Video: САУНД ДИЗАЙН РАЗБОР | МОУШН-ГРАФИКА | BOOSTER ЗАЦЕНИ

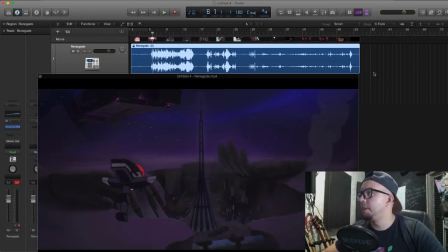2:34 ну что посмотрели дамы вот эти момент на весь ролик
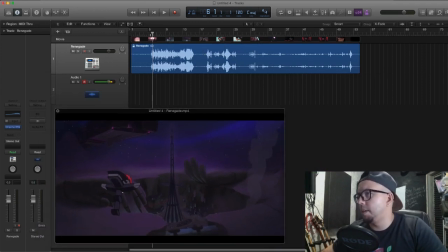2:41 сейчас будем по моментам сдать смотрите во первых сразу по частотам видно что сильные спады на
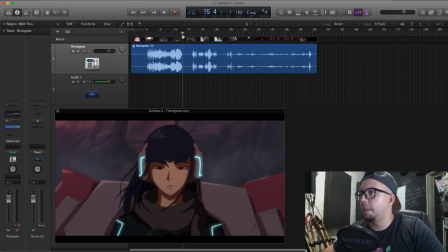2:48 самом деле то есть не хватает хорошего микса мастеринга то есть первое что бросается в глаза это слишком большой частотный диапазон то есть вот эти моменты если они будут
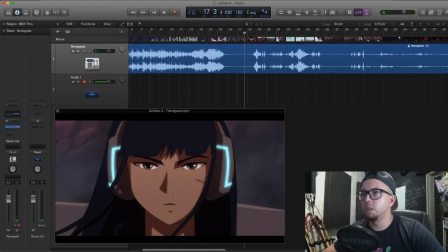3:02 допустим на такой громкости мы будем слушать ну к примеру вот
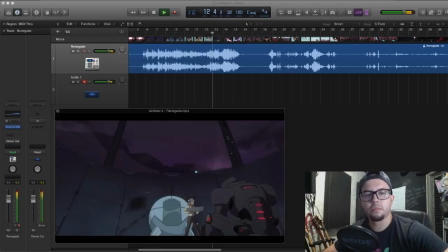3:09 я сделал в половину громкость у вас то
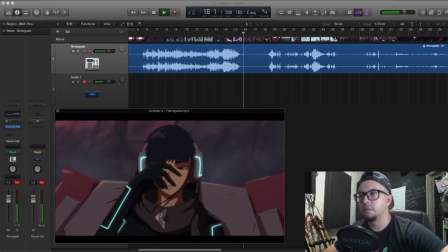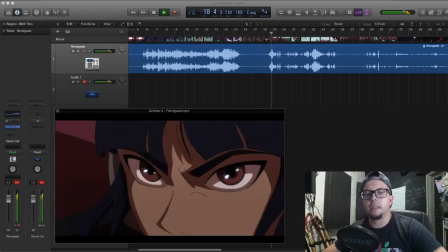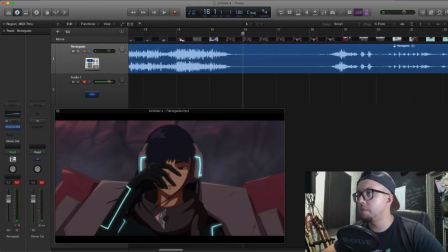3:28 есть вот эти участки уже будут сильно проигрывать и атмосферы как таковой то есть очень
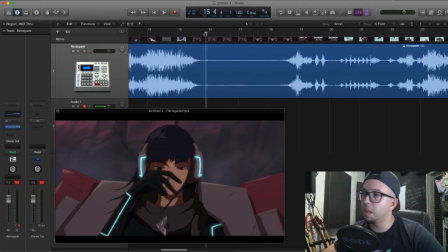3:34 будет слабо слышно это первый момент Поехали дальше.
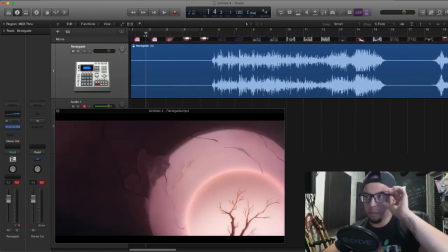3:40 Вторая ошибка. Динамический диапазон.
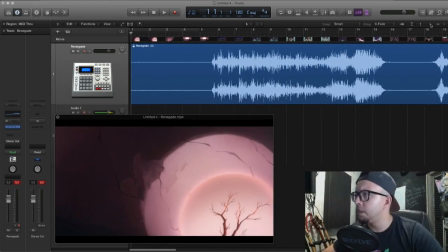3:43 У нас постоянно сменяются планы, сменяются дальний крупный план и изменения по частотному,
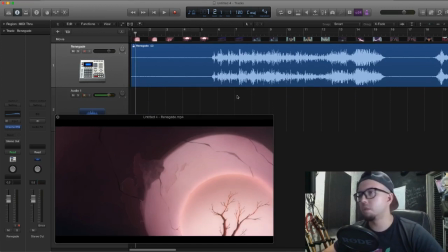3:51 по динамическому диапазону не наблюдается.
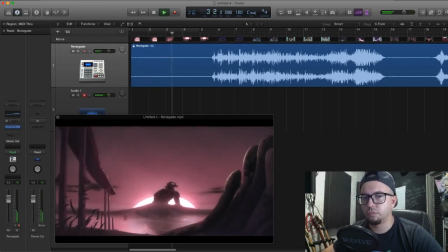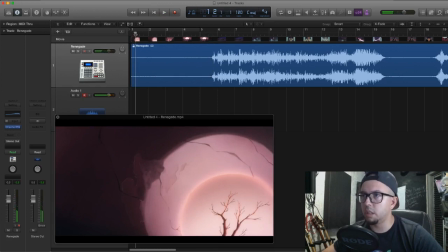4:03 То есть вот на старте даже это элементарный эмбиенс, который звучит, в принципе, одной волной вот этот ветер.
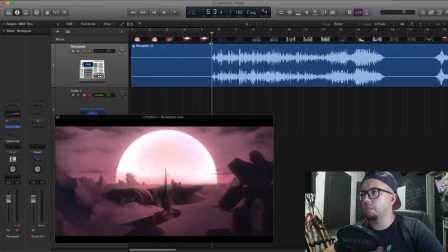4:15 То есть здесь подложена просто атмосфера и динамически никак не меняется.
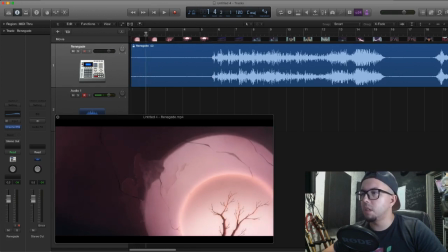4:21 Вот супер близкий кадр, да,
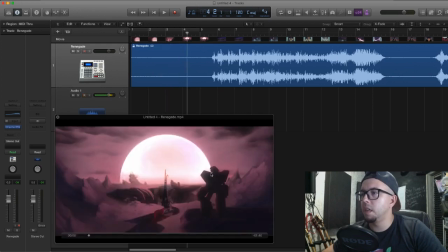4:25 потом дальний и кадр на главном герое, да, с акцентом на главном герое.
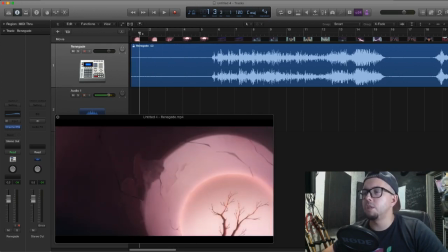4:33 По сути, что нужно, можно сделать. Даже на старте уже можно поменять динамику. Сделать здесь, допустим, глубокий гул. Либо наоборот верховой, то есть насыщенный.
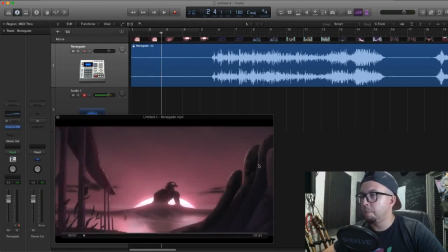4:47 Дальше мы делаем срез. Потому что у нас здесь скала, атмосфера должна поменяться.
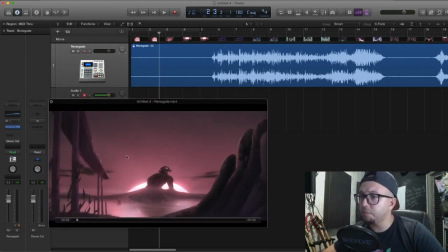4:55 Акцент на фоуле травки. Можно сделать более глубокий гул. То есть сделать потише уже динамику. И третья сцена – это акцент на героя.
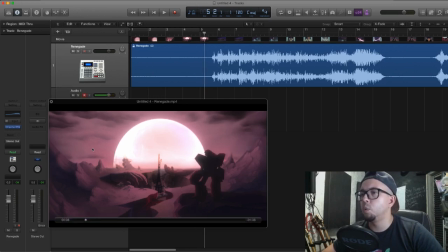5:07 То есть здесь должна быть пронзительный такой низкий гул и должен чувствоваться масштаб, если говорить об атмосфере. Вот, поехали дальше.
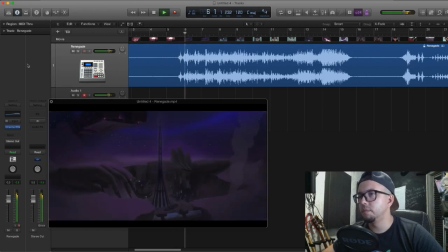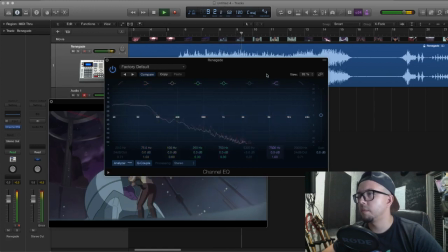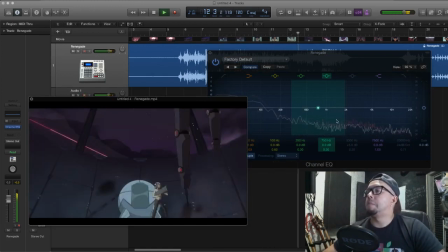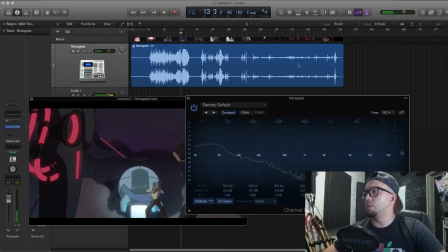5:36 Оценивая вот эту сцену, давайте.
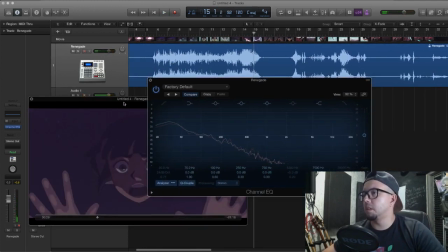5:41 мы слышим здесь и видим по спектрограмме частотный очень сильно
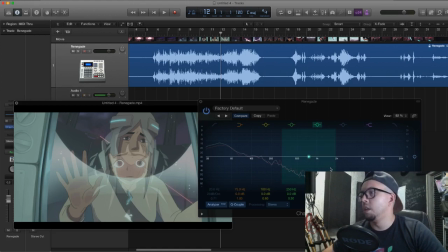5:50 заглушена заглушен спектр от где-то тысячи с половиной до
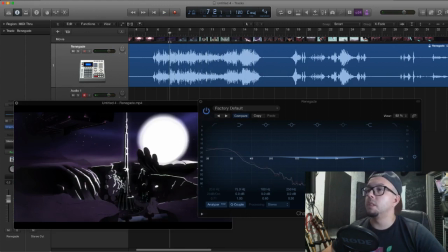6:09 соответственно 20 то есть задача я понимаю какая была подчеркнуть боевку
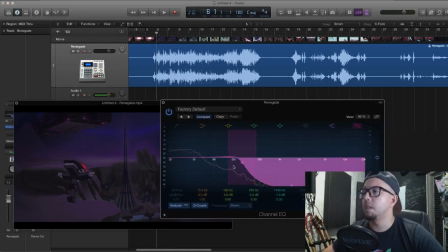6:17 на заднем плане тем самым срезов частотный диапазон там до 600 до 500 то есть до сап середины для низкой середины вот по логике это правильно то есть чтобы создать атмосферу
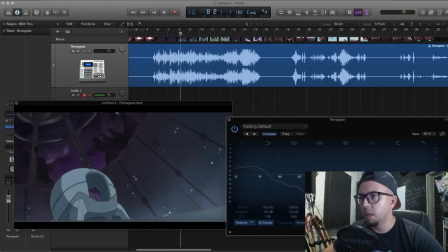6:35 и не выделять грубо говоря подчеркнуть во первых на боевку за помещением да то есть не непонятно есть здесь тут стекла или нет то есть по сути должен быть лучше конечно звук потому что объекты бой
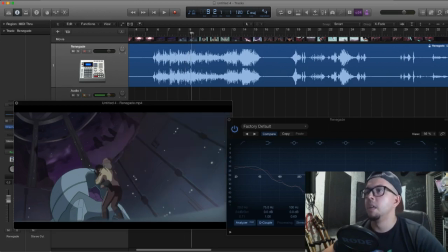6:50 он находится на дистанции но у нас же вся сцена грубо
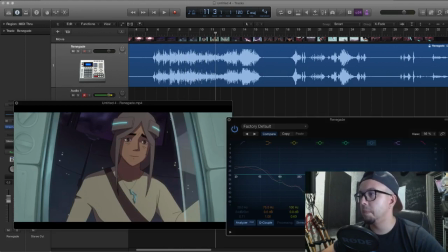6:56 говоря обрезана по данному спектру и соответственно нету яркости нету
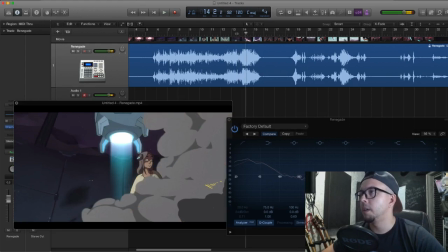7:03 сочности даже кажется вот допустим когда у идет вроде как яркий
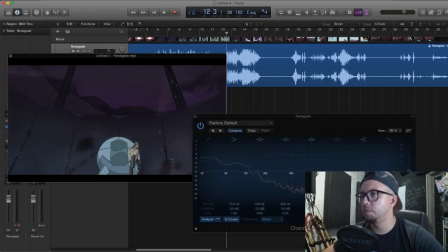7:10 мощный взрыв у нас вот появлю про запуск корабля никак не подчеркнет
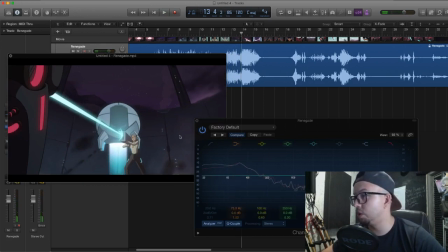7:26 это мощные грубо говоря также такой же мощный луч огня да то есть ну мощный подъем корабля
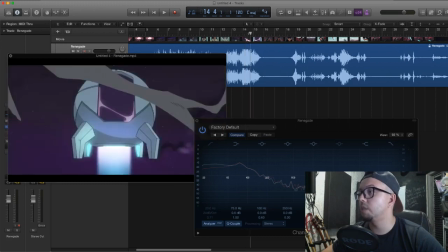7:36 который по сути должен звучать. Так же, как и взрыв, который у нас совсем близко находится.
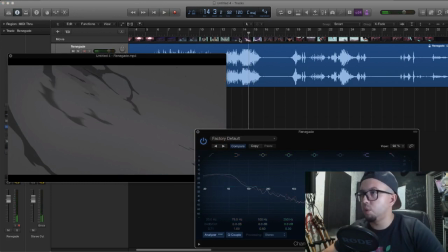7:42 Но он никак не подчеркнут ярко, сочно, то есть и не выделен по дальности.
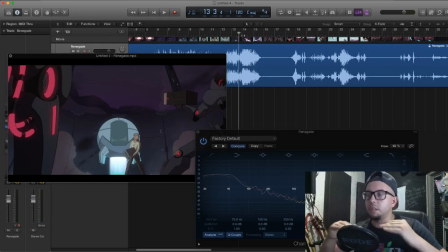7:50 То есть у нас всё в одной громкости, и всё, грубо говоря, смешано в кашу, плюс ещё и зажаты все частоты верхние. И получается просто, как будто мы вывели звук с битрейтностью, там, не знаю,
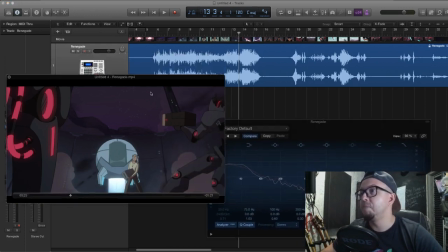8:08 32 килобита всего, то есть, грубо говоря, да, в MP3 еще, то есть, для мобильного телефона.
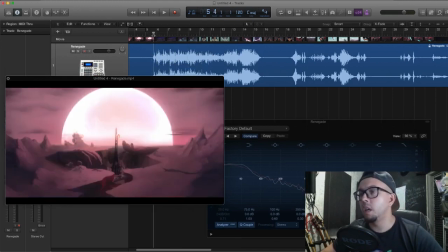8:16 Вот, поэтому, как исправлять вот этот отрывок?
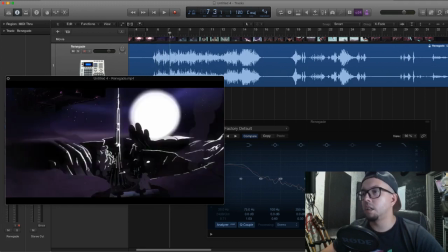8:22 Ну, во-первых, так как плановость меняется,
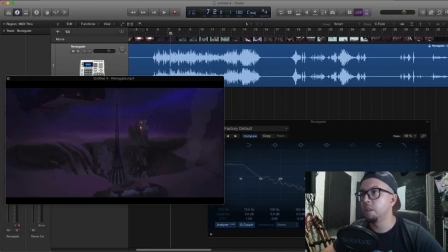8:25 да, у нас сразу должна быть динамика по частотам и по балансу, конечно, меняться.
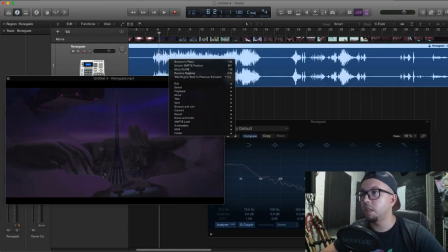8:32 Вот от этой боевки, от этого кадра, от этой сцены, то есть пролетающие корабли.
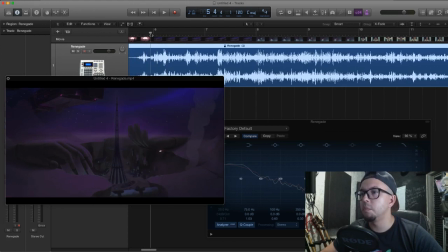8:39 здесь должен быть уже жесткий мощный сап плюс верха конечно должны быть сочные пролетающего корабля я этого не слышу вот потому что
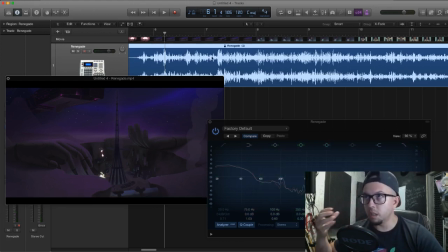8:53 если мы хотим подчеркивать ближние ну как-то делать общую картину и выделять крупный дальний план ближние какие-то пролетающие мы конечно должны учитывать как объекты вот эти которые близко находятся также и панораму то есть слева направо у нас должна быть панорама слева к
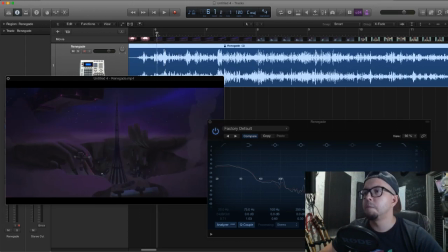9:13 центру в данном случае вот плюс взрывы хоть они далеко да то есть но все равно должен быть масштаб должна быть сочность вот как взрыв почему тогда взрыв по сути по логике,
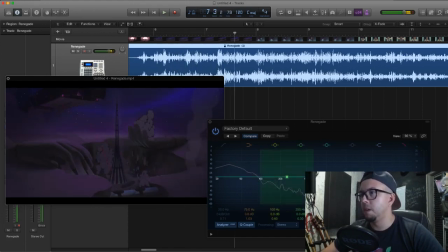9:27 то есть он выделен, да, где он? Он вроде имеет какой-то окрас. Ну и то, все равно все как бы зажато, вот. Но остальная боевка тоже, она должна быть сочная.
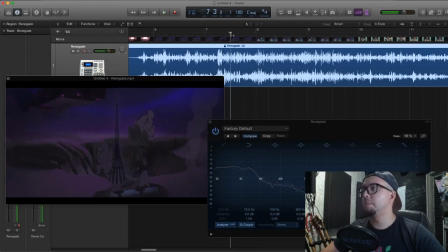9:48 Вот здесь у нас появляются, да, немножко
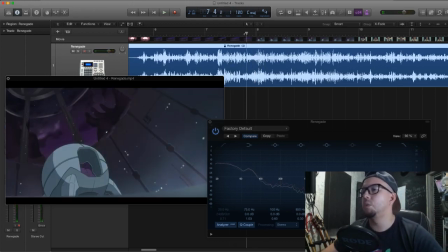9:53 ощущение создается, что пролетело, но все равно Но нет, опять же, сочности от пролетающего корабля, близко пролетающего.
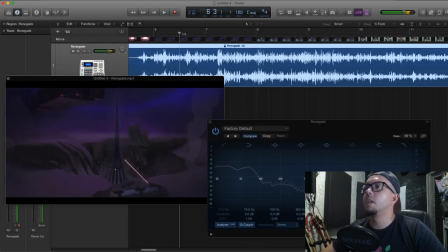10:00 Здесь, соответственно, по динамике. Опять же, ничего не меняется по частотному и динамическому диаметру.
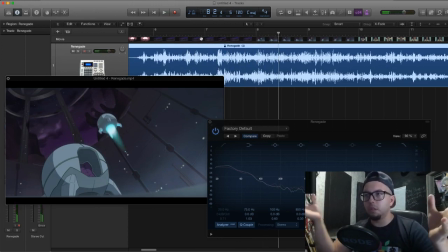10:12 Как была боевка в одной громкости, грубо говоря. Меняется сцена, уже даже меняется площадка.